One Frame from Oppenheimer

Hi, my name is Cobb, and this is an essay about a specific shot from what I believe to be Christopher Nolan's magnum opus, Oppenheimer. Through the art of mise-en-scène, we can analyze and understand the deeper meaning of a movie via individual scenes and shots,
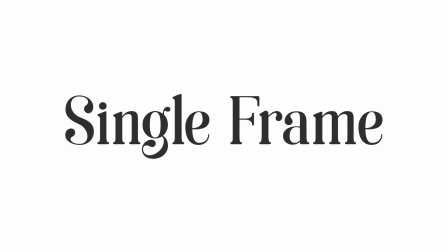what a single frame says as it stands alone and as it connects to the entire movie.
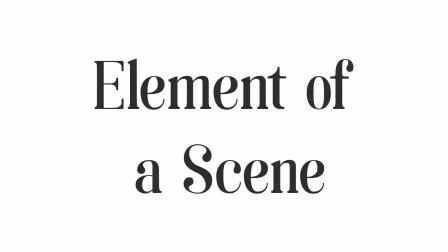By pinpointing what each element of a scene, we can piece together a total narrative and story told by each frame.
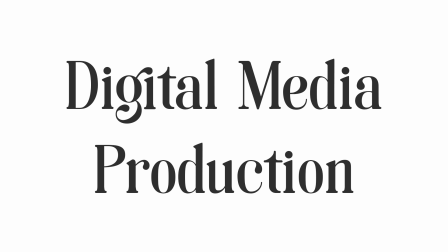I'm entering my major of digital media production, coming from a year of fashion school and as an amateur photographer.
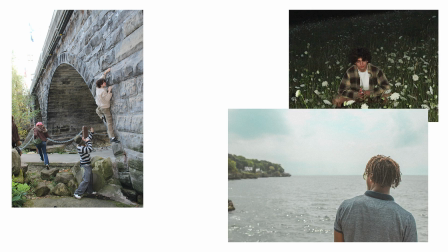My love of and experience with clothes helps me appreciate small, minute details and elements and how these elements play a part in telling an overall narrative.
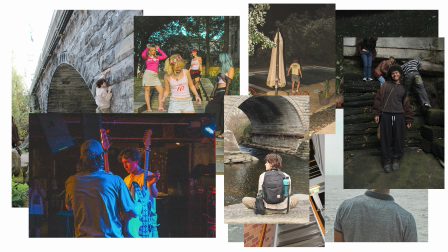My love and experience as a photographer inspires so much in my life, like my perspectives, approaches, and philosophies.
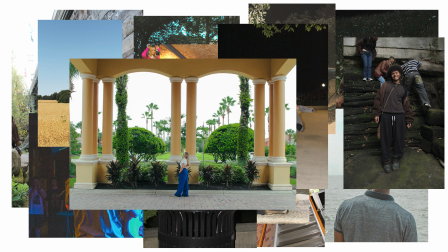I truly believe in the power a single photo can hold. And what more is a movie than a series of photographs shown in succession? Thank you for listening to my introduction. This is my essay.
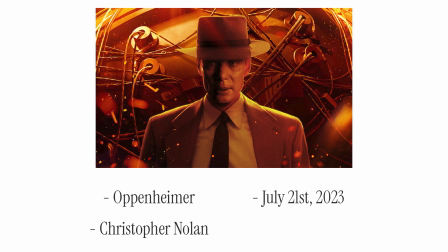Oppenheimer came out on July 21st, 2023. It was created by Christopher Nolan as the director and Hoyt van Hoytema as the cinematographer.
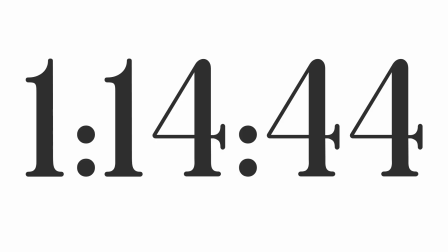The shot I'm analyzing comes from 1 hour, 14 minutes, and 44 seconds and is of J. Robert Oppenheimer,
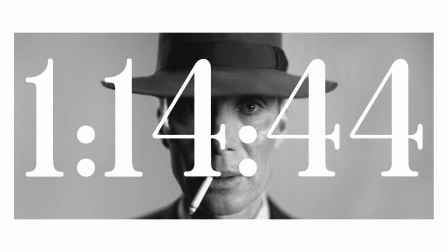the main character, being investigated by 7 individuals. Oppenheimer is under investigation to determine his security clearance with the United States of America.
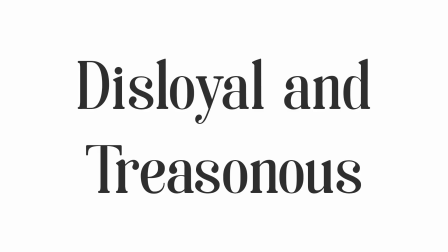Oppenheimer, with his hairy past, has been accused of being disloyal and treasonous due to his past affiliations with communism.
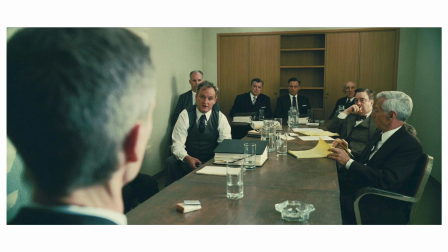This scene is one of many throughout the movie, interviewing Oppenheimer and several others to gather a conclusion on whether or not Oppenheimer is to be allowed access to government business.
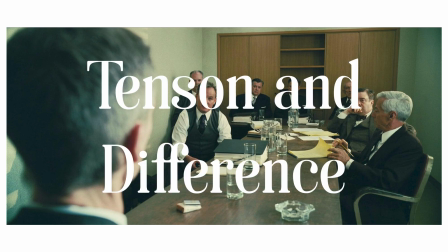The scene immediately invokes tension and difference between Oppenheimer and the investigators.
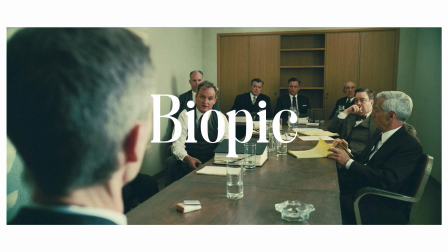As this is a biographical picture examining Robert, we oftentimes take his perspective.
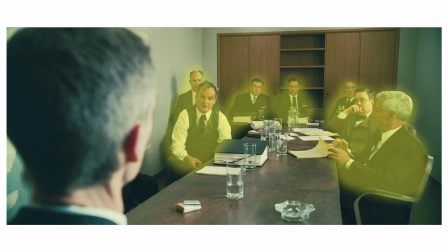The dominant piece of the shot is 7 men, 3 deciders, 1 prosecutor, 2 defense, and 1 stenographer. We first see them looking back at us, and then we see over Oppenheimer's shoulder and assume his perspective.
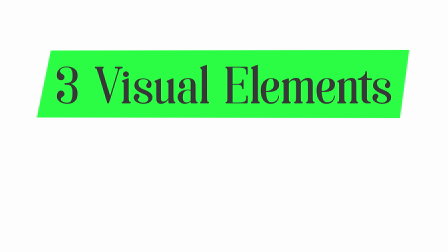Tension is created through 3 visual elements and compounded with 3 contextual elements.
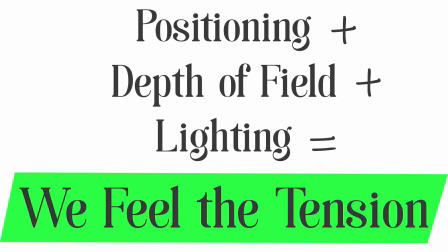Through positioning, depth of field, and lighting, we feel the tension, and through setting, density, and attire, we understand the tension.
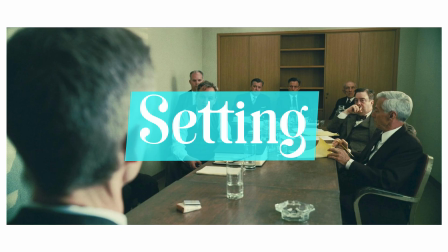Context sets the scene. The setting is simple. It's an office, meeting room. It's just the place the investigation takes place. While professional, it is empty.
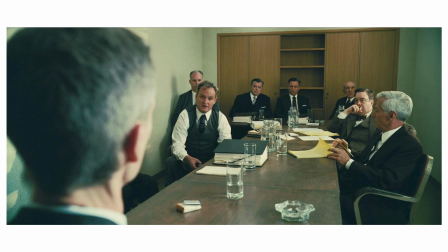They could have picked any meeting room and it would suffice. In the movie, it was chosen intentionally for its dullness and its lack of public eye.
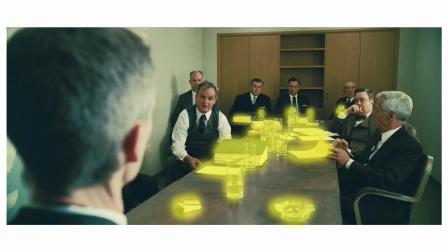The items are minimal and purposeful. The glasses of water to drink, the ashtrays to collect copious cigarettes, the binders to find him unloyal, and the yellow sheets to prove him loyal.
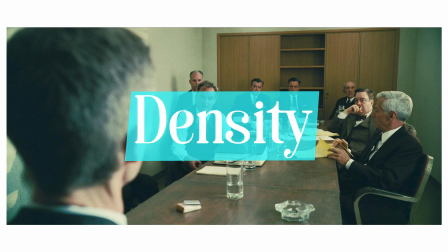Which leads to my next point of discussion, density. The density of the scene is full, but not cluttered.
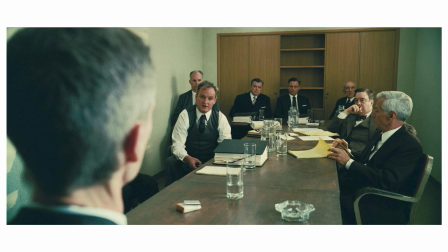The items brought in for the investigation will leave with its conclusion. The ashtrays, binders, glasses of water, they come in when they arrive and are removed when they leave, day in and day out.
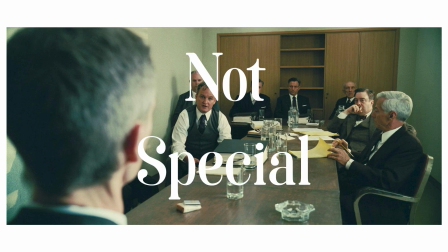They are not special and serve only to show how long the process is taking.
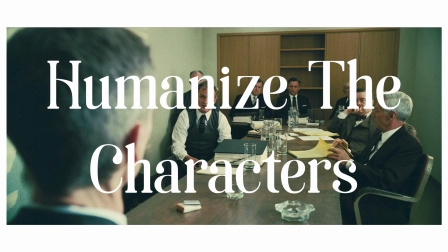They show context of the investigation and humanize the characters. They are real people who needed water and smoked cigarettes because that's what people did back then.
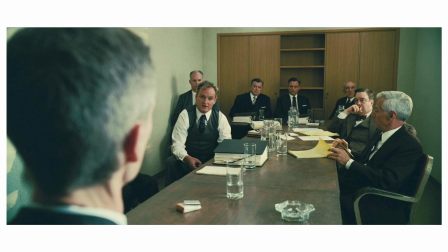It shows time passing. The bookshelf is empty because it has no purpose or weight in the investigation. The attire of the men shows the times. Happening in 1954, the suits show what you'd expect from 8 highly respected and bureaucratic men.
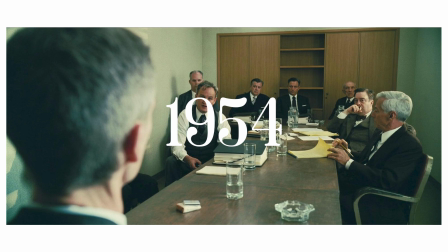Wide ties for power, waistcoats for power, a bow tie for flair, all monochromatic, all serious, all demanding respect and power. The context is important, but the glasses of water and the cigarettes have been there the entire movie.
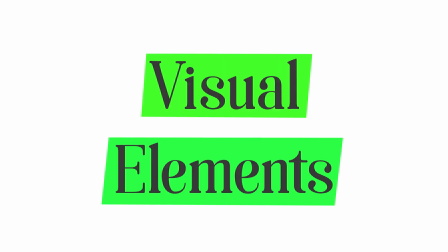The visual elements show the increased pressure of the scene specifically.
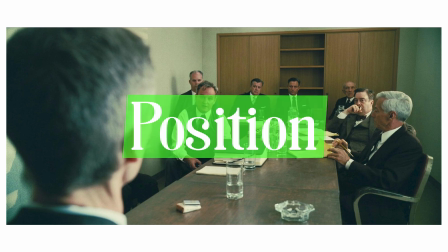The position of the investigators and their distance from Oppenheimer prove to isolate him.
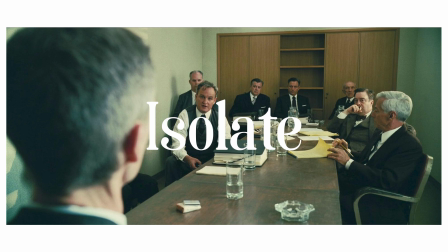While not on trial in a court of law, he's under their scrutiny and their judgment.
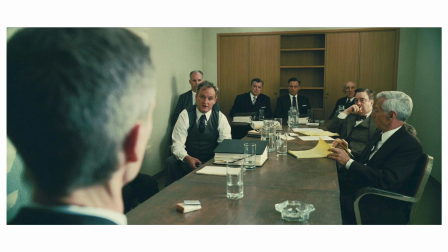They are not chums having fun with their old pal Oppie. They are attacking his character and ripping his life apart moment by moment.
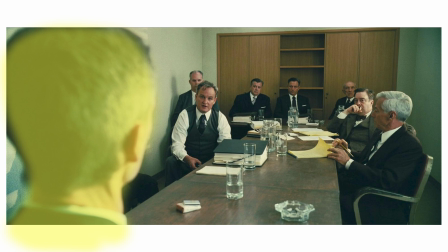We look over Oppenheimer's shoulder, assuming his perspective, and we feel the intense pressure put on him.
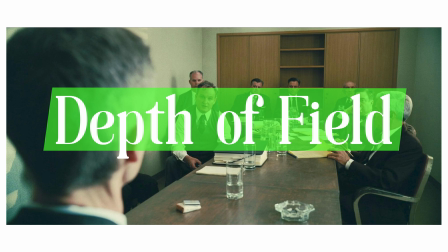The depth of field directs our eyes to the dominant piece again.
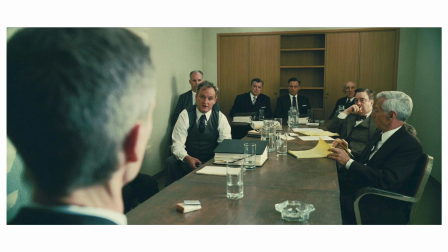Despite Oppenheimer being closer to us, his blur compared to the clarity of investigators make it easy to look at them first. The lighting is soft, overhead with more coming from the right via the window. They show all details clearly and plainly.
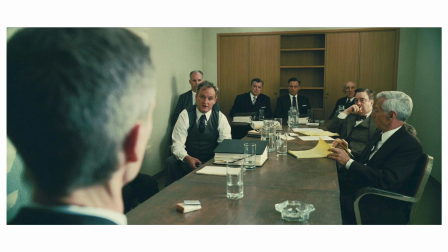They hide nothing, which, much like the investigation upon Oppenheimer's life. Op's head is darkened toward the back, but I believe this is without meaning.
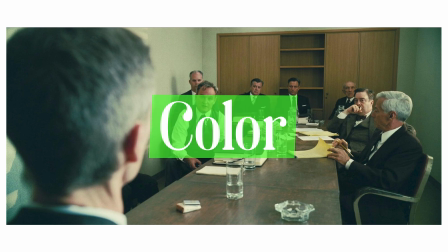The color of the room is slightly green, giving an uneasy and almost ominous feeling. again applying more pressure to Oppenheimer.
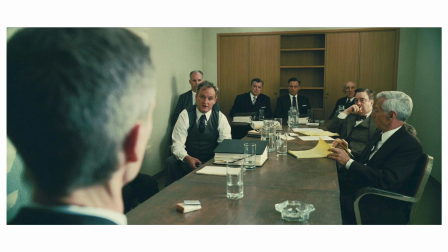Though just a single frame, we feel the pressure put onto Oppenheimer. However, this was just one of many investigation scenes throughout the entire movie. The movie tells several stories of Oppenheimer's life and jumps between each of them to direct a narrative.
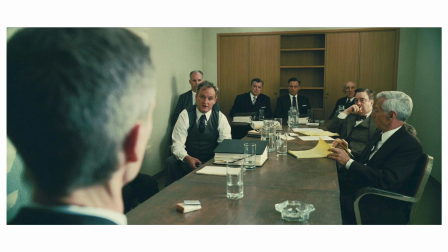This particular scene of investigation packs an extra punch, as it is Oppenheimer admitting to and putting on record of his infidelity. While not what he is being investigated over, it humiliates and further strains his relationship with wife, Kitty, who is off-screen behind him. This movie shows us, the audience, the view and perspective of J. Robert Oppenheimer.
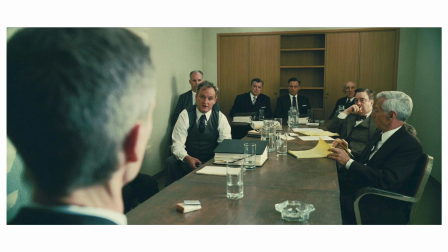In these scenes of investigation, we feel the immense pressure and defensiveness brought upon him, and we empathize with him. This is one scene where Oppenheimer is not who we feel worst for.
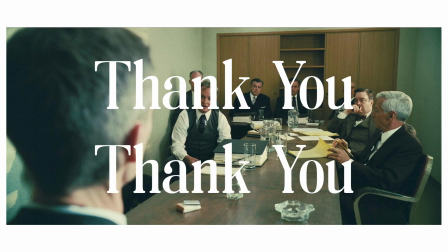Thank you for assigning this project, and thank you for allowing us to present it in a medium of our choosing. Have a great day.